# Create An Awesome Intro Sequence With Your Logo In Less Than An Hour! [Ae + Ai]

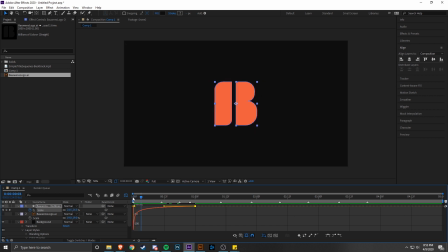20:33 So you'll see in this first room here, it changes from 30 to 27 to 25, blah, blah, blah, blah. And so it's changing really fast at the beginning.
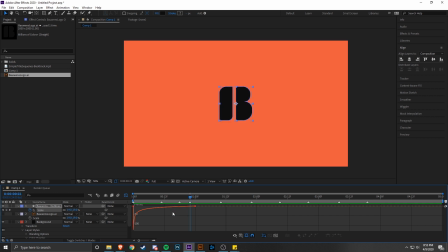20:40 You'll see that once I play this for you, which looks 10 times better, in my opinion, than either of the two options I showed you beforehand.
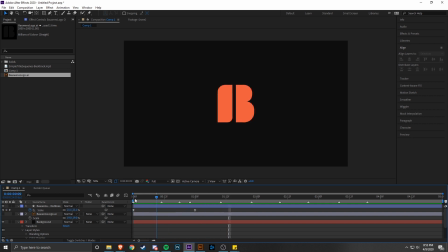20:47 So now we have pretty much all the motion we need for this first section here up until 1 second. There's really not too much else that we want to add here. What we want to do first is finish out these scale keyframes. So what I want to do is at this marker here at 2 seconds,
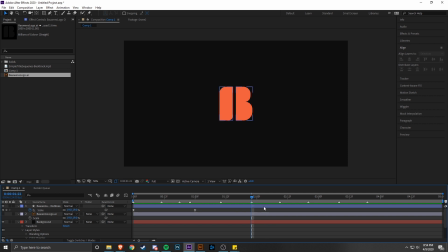21:04 where it has that sound right before it, that's where something big should happen just by how the music is composed. What I want to do is make it scale up and then back down really fast, and the fastest point whenever it's scaling down is going to be at this marker right here, and you'll see that in that first video that I played at the beginning of this tutorial.
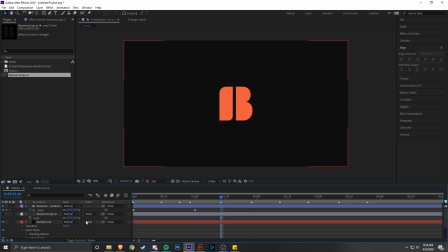21:23 In order to do that, we are going to bring it up a little bit here. You can go like back to 30 or something like that. It doesn't really need to be too much. You can probably actually go back to down to 25, as long as you can significantly tell that it's grown from this second keyframe.
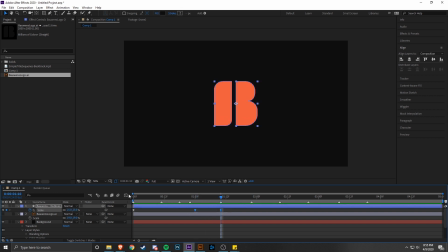21:42 Then what you need to do is just drag and select those two keyframes here, and you're gonna see that it's back to this weird slope looking thing. But what we want for this section now is to make a mountain peak. So that way it'll be super slow speed, and then it goes really fast, and then it slows down again.
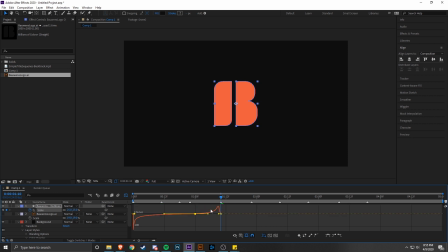21:59 And I'll show you what that looks like here. So we're gonna select this left-hand anchor point, hold shift, drag it until it's to the center, hold shift, drag this one left into the center. And now we have this mountain peak. So you'll see that you have it go really fast, and then it goes whoosh.
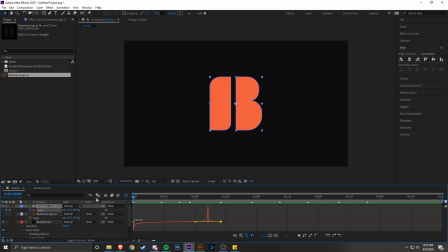22:16 And then so that looks kind of weird right now, but don't worry, we're gonna have it go back down. We're gonna act like this is a trampoline. Now that it's at its peak here, we're gonna do the same effect that we just did here, except we are going to have that peak be located at this time here, which is 1:22, I think, 1 second, 22 frames.
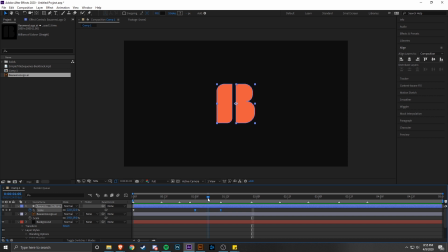22:36 In order to do that, where you can see that the peak for this section here is right in between those two keyframes. So you can go back here, and the peak lines up right in the center. If we want it to be at the fastest point here,
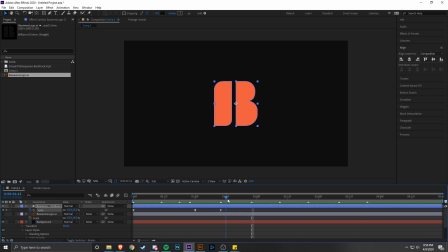22:50 we need the other keyframe from here to be the same distance from this marker that this keyframe currently is. So I'm gonna count those just by hitting whatever button it is for you that just moves you forward one frame.
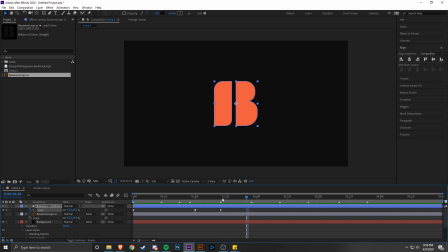23:04 So I'm gonna go 1, 2, 3, 4, 5, 6, 7, 8, 9, 10, 11, 12. So 12 keyframes is all we need to move next to have that second keyframe. Okay, it's a little bit after this marker, which is fine. We're not really syncing this part up to the music right now, because the part that syncs up to the music will be when this peak is in the center.
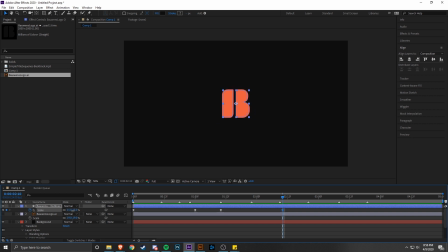23:21 Anyway, so what we need to do now is I'm gonna bring it back down to something like 14, and I'm gonna make the same mountain peak, except this time it's going to be a really sharp valley. So now looking at that actually doesn't look quite right.
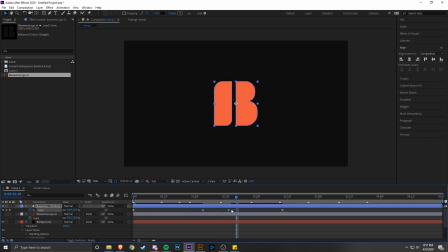23:39 I think these need to move a little bit closer here. I think it lingers on a little bit too long. We need this to come down really fast. So what we're gonna do to make it match the music a bit more, right now that matches it a lot more, is having this be relatively quick,
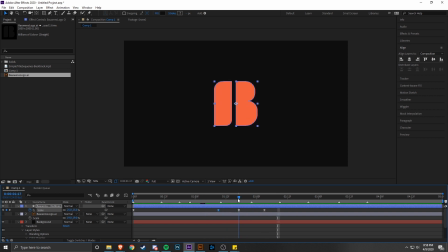23:59 this part where it comes up, and now we need this part where it comes back down to last a little longer, because right now it kind of just seems like it hits the ground and it just stops moving and there's no momentum there. We just lost all of it, which is a little strange. So what we need to do is add a keyframe right in the middle of those two keyframes.
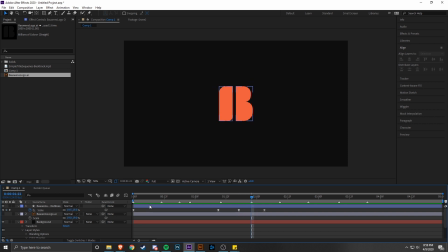24:17 Make sure they're the same distance apart from this marker. And then we're gonna add another keyframe right in the center. It'll keep that easing we already applied to it via the speed graph, via the graph editor. And then, so right now if I look at this, now there's just an anchor point an anchor point right at the middle of this.
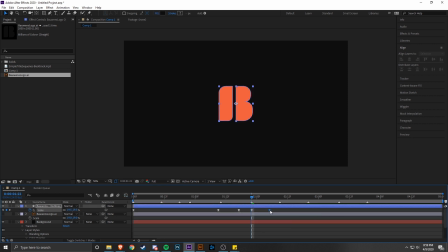24:34 So what we need to do is just drag this out quite a ways.